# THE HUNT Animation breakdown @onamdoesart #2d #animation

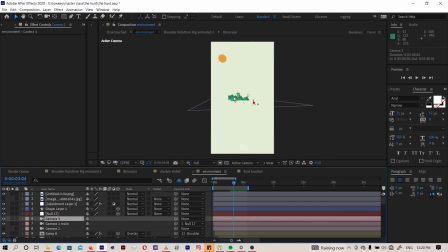(8:17)
Yeah, so if I'm switching this camera and then I'll zoom in, you can see how I kind of align them. Chicken is actually in front, and they're just really flat layers.
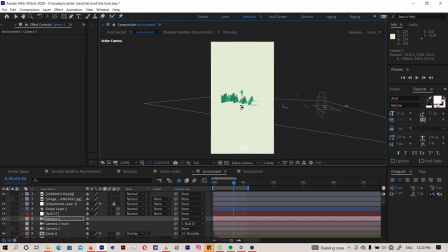(8:36)
They're just flat. Just zoom in so you can see.
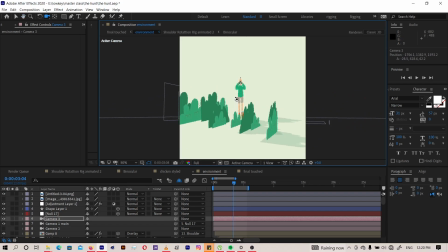(8:42)
Yeah, you can see like they're just flat layers, but I made them 3D. By making them 3D, it allows me to kind of like move with the camera in and out and give it the 3D feel, right?
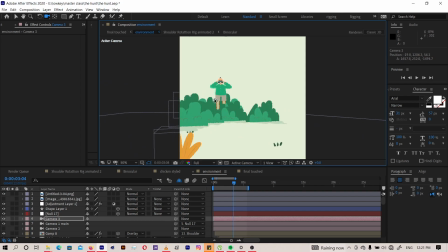(9:01)
It was really fun and really straightforward. So I did that. My chicken is actually somewhere in front here. Let me just zoom out and I'll show you the chicken.
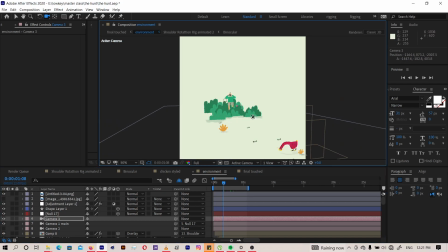(9:17)
Yeah, the chicken is actually just in front here. And like as you can see again, they're just all in 3D layer. Yeah, and after that I added my camera, the main camera I used, which was actually this one.
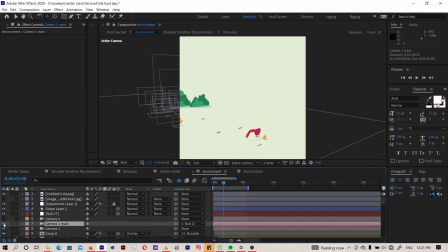(9:37)
I actually named it main. This one here, yeah.
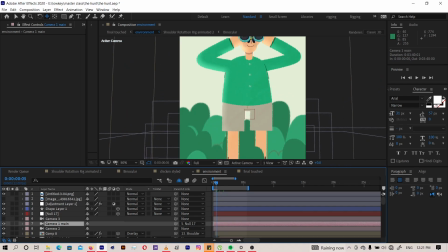(9:41)
And what I did with the camera, if I open the options down here, I added a depth of field.
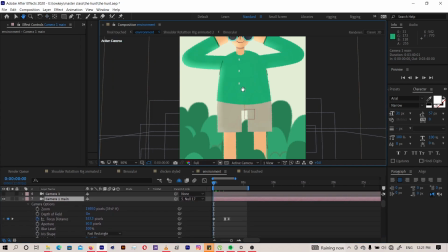(9:49)
So from 0, my focus is full on Rafiki. Like you say, nothing is really being blurred here.
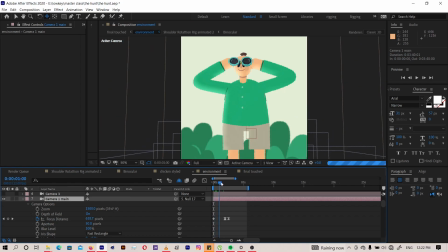(9:56)
But after some times, when I zoom out, I play with the focus again here.
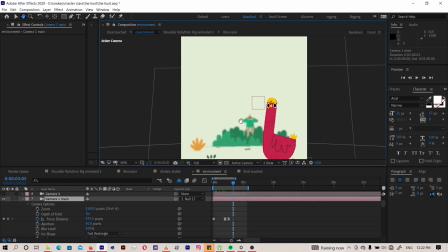(10:03)
And here what I did, I just moved my focus point from the back there to the chicken here.
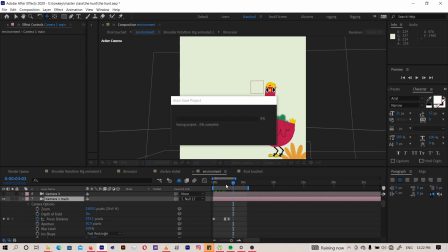(10:11)
That's why you see Rafiki is being blurred now. Yeah, so the camera movement is simple really.
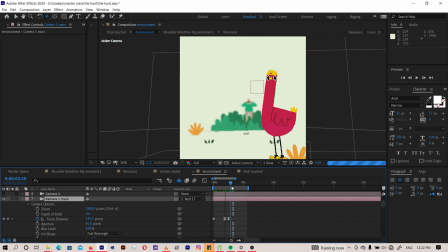(10:19)
Just zoom out, I just dolly out, dolly in and dolly out. And one thing about the loops, what makes a loop nice is just the way it starts should be the way it's ending as well. I don't know if that makes sense. My camera starts on Rafiki here.
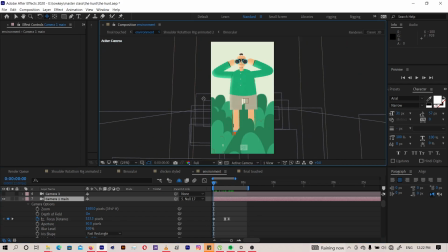(10:38)
I'll just put it back. Yeah. So you see the way my camera starts, it's all on Rafiki. And if I go back to the last frame, I'm still on Rafiki as well. You see, so it should just give you that feel as if it's still going on, like it's still continuing.
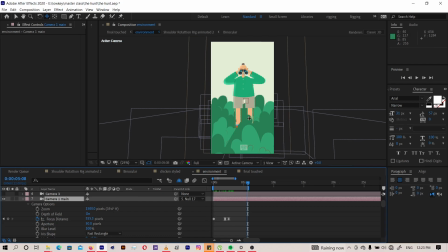(10:57)
It's like a proper loop, right? So yeah, that's what I usually do.
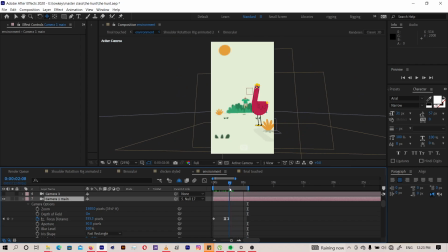(11:03)
That's my first trick is the way I'm starting my loop, we end the same way as well.
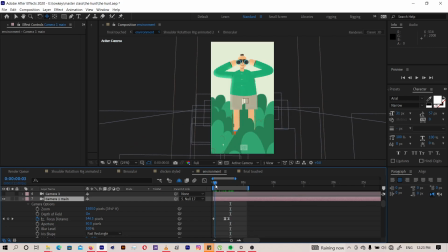(11:08)
So that it gives me that clean loop. So as you can see, I start from Rafiki and then I zoom out. I zoom out with my camera, and if I actually switch to one of these two views so that you can see what's happening here.
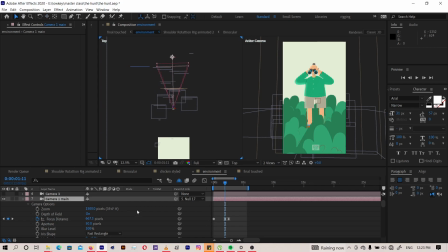(11:26)
This is actually just my scene here, right? And my camera being moved around. So you can see it starts from Rafiki there. See how the camera is moving, and I'll just pull it back,
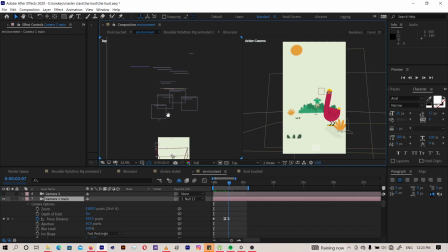(11:39)
and then boom, it comes all the way down here where the chicken is.
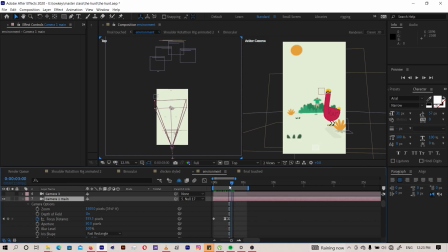(11:45)
Alright, and yeah, that was pretty much it.
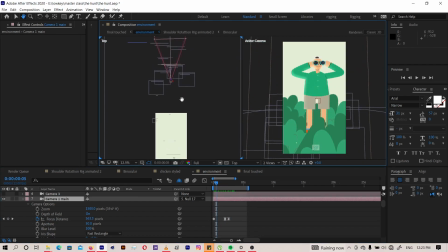(11:50)
Just aligning and putting all the asset, I mean your scenes in like 3D.
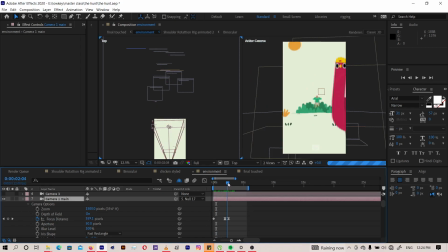(11:58)
Yeah, but I would love next time to actually cook up an animation with you live.
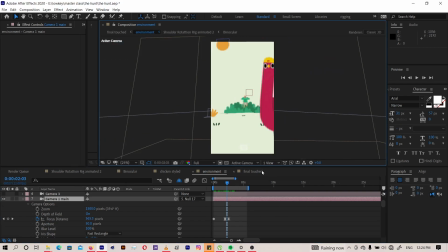(12:03)
So this was just to get you in a vibe, put you in a mood, and yeah, I'm excited to actually build one up with you.
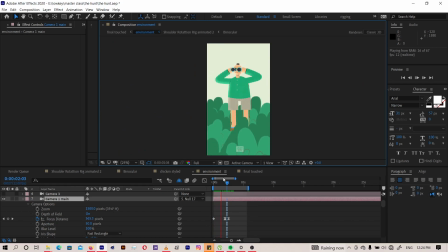(12:12)
So tell me what you think, and if you want to see more loops, check on my Instagram.
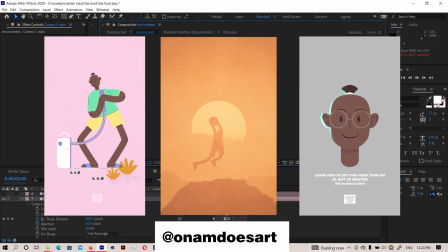(12:20)
I always post loops, I always post great loops, and I always have fun with them, right?